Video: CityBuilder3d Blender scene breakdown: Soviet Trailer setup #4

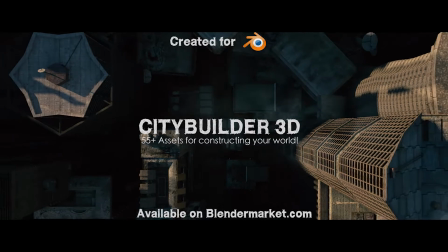(0:00)
What's up guys, it's Brad from Loter Protect here.
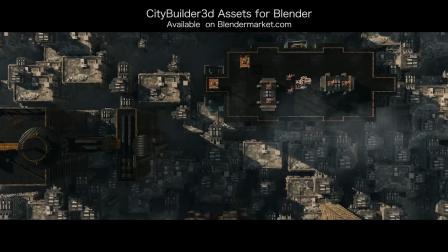(0:02)
In this video I'm going to be breaking down the fourth new scene setup that we created for and rendered for our updated City Builder 3D asset-based add-on trailer.
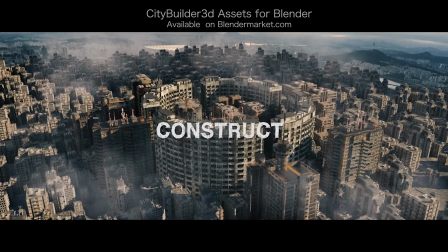(0:10)
This is the fourth of seven scene and compositing breakdowns, so I hope you enjoy them.
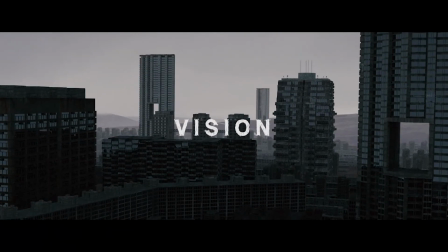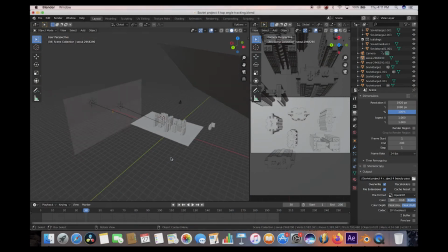(0:22)
Anyways guys, let's get started. Here we are inside of Blender. Super simple setup for this scene. As you can see, on the right side here we have our top view from our camera.
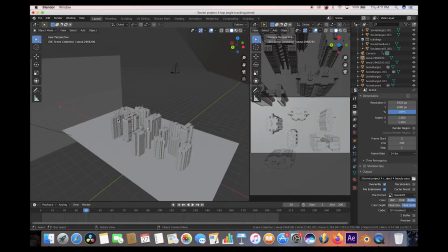(0:31)
And if we zoom in to the scene, all we have here is a bunch of our new Soviet City Builder 3D large and medium-sized assets here. We've just imported a few of them into our scene using our City Builder 3D tab here. We've just imported them and just kind of placed them and varied their size and distribution to create kind of an interesting city shot.
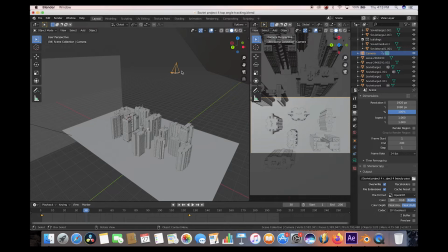(0:49)
For our camera in this specific shot, we didn't use the cable cam cinematic movement rig. we just used a basic camera inside a blender and we've just animated it on the x-axis to track over the city and create this nice aerial flyover for our world environment setup we have two suns here
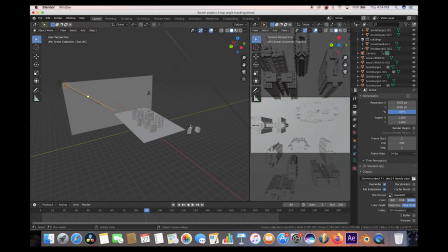(1:05)
side lighting our environment as you can see here if we click on one of them and go to the light tab we've warmed up the color of this light a little bit to give that warm sunlight feel and then we've increased the strength to two and we've added a second sun here just
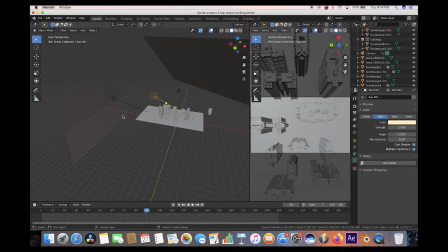(1:18)
to create some more shape and rays hitting the buildings in different areas.
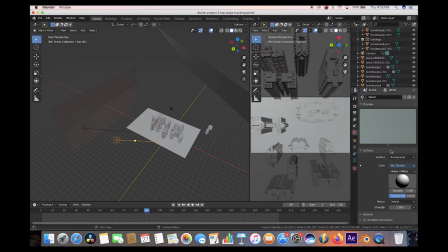(1:22)
And in addition to our sun lamps here, we've also just added our basic sky texture to our world here to create that ambient lighting for our scene. Finally, to create some more realistic environmental reflections since we didn't use an HDRI in our world settings, I've just imported a few images of cities here.
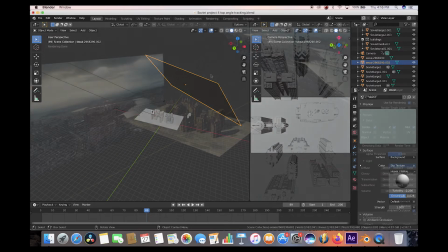(1:38)
And this is so we can just kind of emit light through an image of a city to get a little bit more realistic
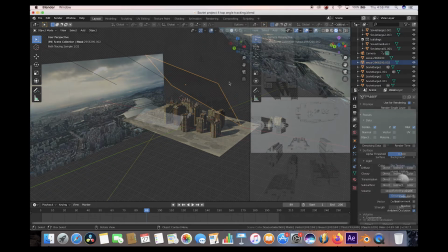(1:43)
reflections while also controlling where the light is coming from and provide the city with a little bit more shape.
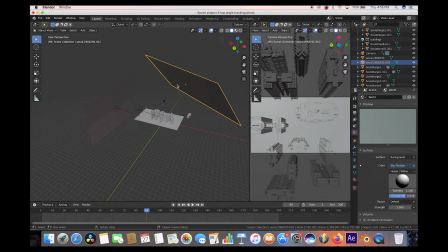(1:48)
So we've just added these two planes here to create a little bit more environment lighting. Of course you can also use an HDRI in your world settings instead of adding the sky which would give you a great result as well but I think it's nice to control where the emission of that environment is coming from to have a little bit more control of that environment around the city.
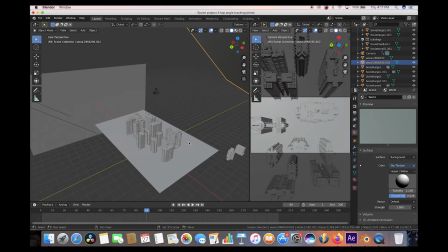(2:05)
And finally in addition to placing these large and medium-sized assets on our ground plane here we've also added a particle
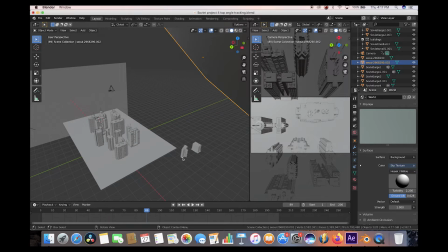(2:11)
system to the ground plane here distributing these two smaller assets that are grouped together across the ground in our scene here. So I'll go ahead and select the ground plane here and show you guys that really quick. Under the particle setting here, as you can see, we've distributed 2100 particles across the plane here.
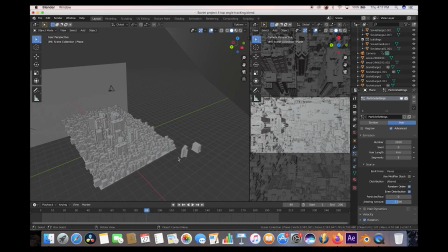(2:26)
And if we go ahead and enable it in our view here, you can see that we have a whole bunch of these assets just kind of duplicated around our main larger assets in our scene. And that's just going to kind of fill in the spaces and give a much more detailed city for our final result once we've placed our larger assets a little bit more specifically in our scene.
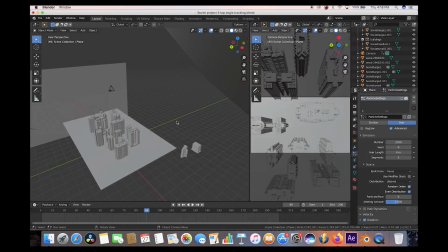(2:44)
I'll go ahead and disable the particle settings for now since it slows down the viewport a little bit but that's essentially it for our scene setup here.
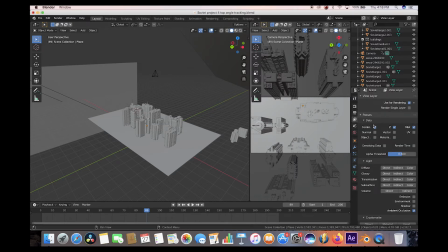(2:50)
As usual we've exported a mist pass as well as a combined beauty pass here and again as I've shown in the previous videos under the compositing tab
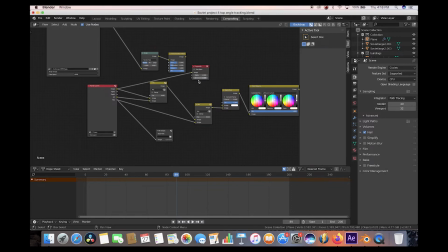(2:58)
to export those passes separately we just have the beauty pass going to the composite which will be exported through the output tab here and then we have our mist pass going to a separate file output where we can choose where all those different files are saved.
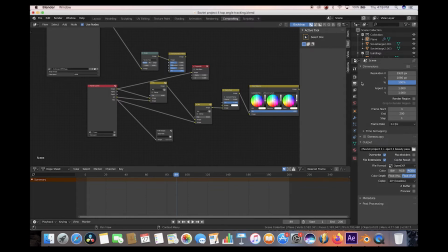(3:12)
As usual, exporting in OpenEXR file format with an alpha channel, 1080p resolution with 40 samples for this specific project. Anyways guys, let's get into After Effects and look at the compositing breakdown as well. All right guys, here we are inside of After Effects.
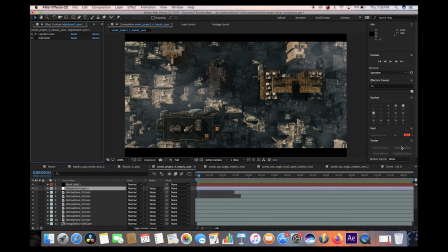(3:27)
I'll go ahead and play through the final composite here and then go through a few of the layers that we used to composite our final shot together.
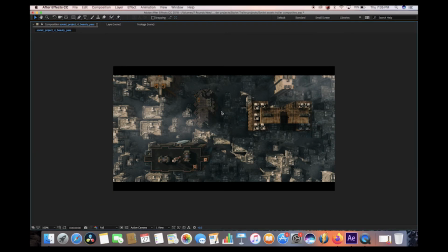(3:34)
Go ahead and just play through it here really quick.
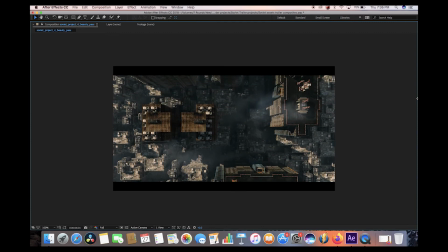(3:36)
And as you can see here, not too much added, just a basic mist pass and of course those atmospheres that you've seen if you watch some of our previous breakdowns as well.
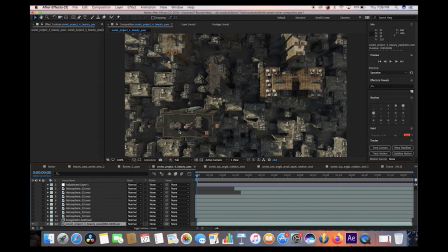(3:44)
So I'll go ahead and first go to the bottom layer that we added here. The first and primary layer that we added was of course the beauty pass of our city scene. As you can see here, the duplicated buildings on the particle system below our larger Soviet buildings here placed more specifically in our scene.
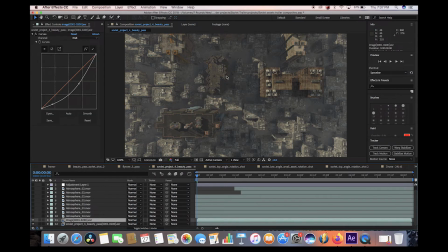(4:00)
Then we've of course added our mist pass on top of that just to create that mist in the lower portion of the city and create that depth.
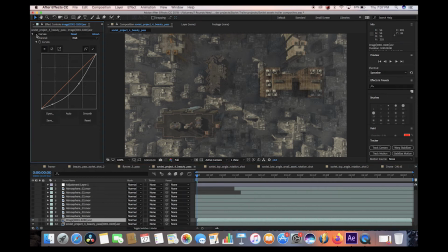(4:07)
And I've also added a curves effect to this mist pass as well, just to kind of bring it down a little bit.
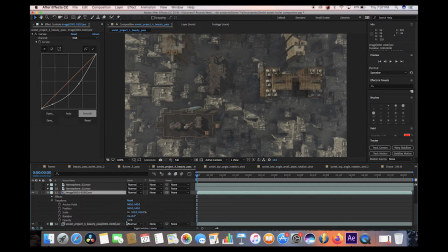(4:12)
And then under the opacity settings of the mist pass as well, we've also decreased the opacity from 100 all the way down to 31%. And as you can see here, like in our previous videos, we can change the opacity to change the amount of mist that we add to our environment here fairly easily and create that depth.
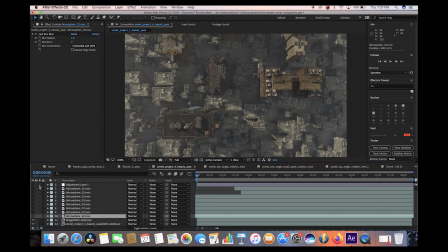(4:28)
After the mist pass was added, then we added a whole bunch of different atmospheres that we've animated from top to bottom here as you can see if we turn them all on select them here it's just a basic live action atmosphere that we've masked a certain portion of and then i've just feathered
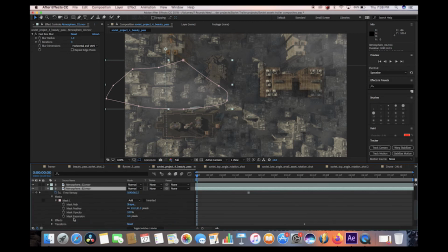(4:43)
that mask to create a little bit softer of an edge for that atmosphere and as you can see here if we play through it it's just
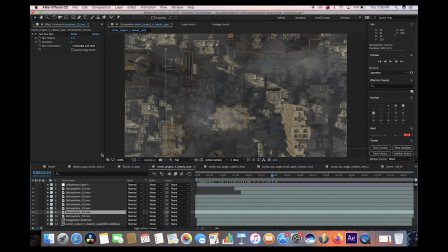(4:50)
animated straight down and we've just done that a whole bunch of different times in different areas as you can see here literally just duplicating the same atmosphere and placing it in different parts of our scene to create that next layer of depth to sell the shot a little bit more.
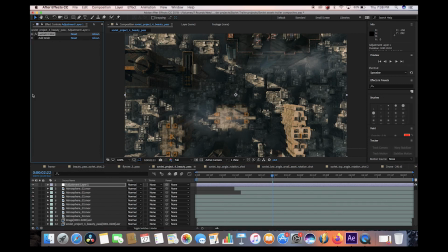(5:04)
Anyways, finally, we have the adjustment layer here. On the adjustment layer, we've just used lumetri color to add some color correction to our scene.
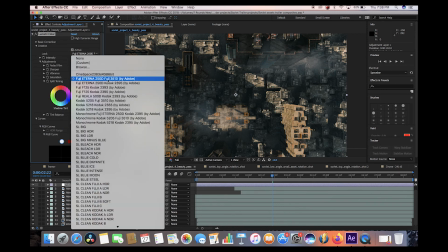(5:10)
Again, using the Fujifilm 250D look by Adobe and playing around with the
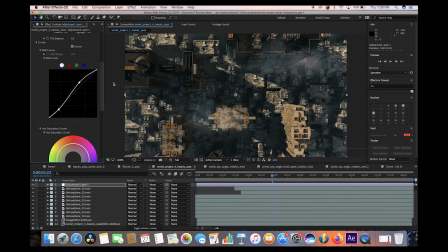(5:16)
curve settings as well to increase the contrast and give it a little bit more depth and a cinematic feel for the final shot.
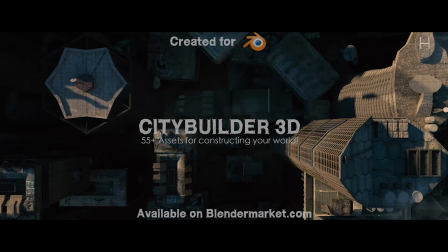(5:22)
Anyways, guys, that's it for part four of our Soviet asset breakdowns for our City Builder 3D asset base add-on trailer.
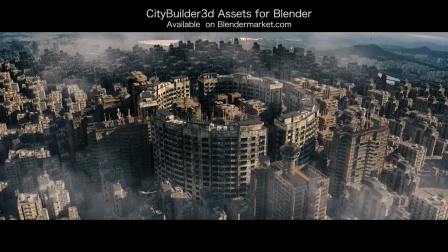(5:28)
I hope you enjoy these short breakdowns and the new City Builder 3D assets. I'll see you guys next time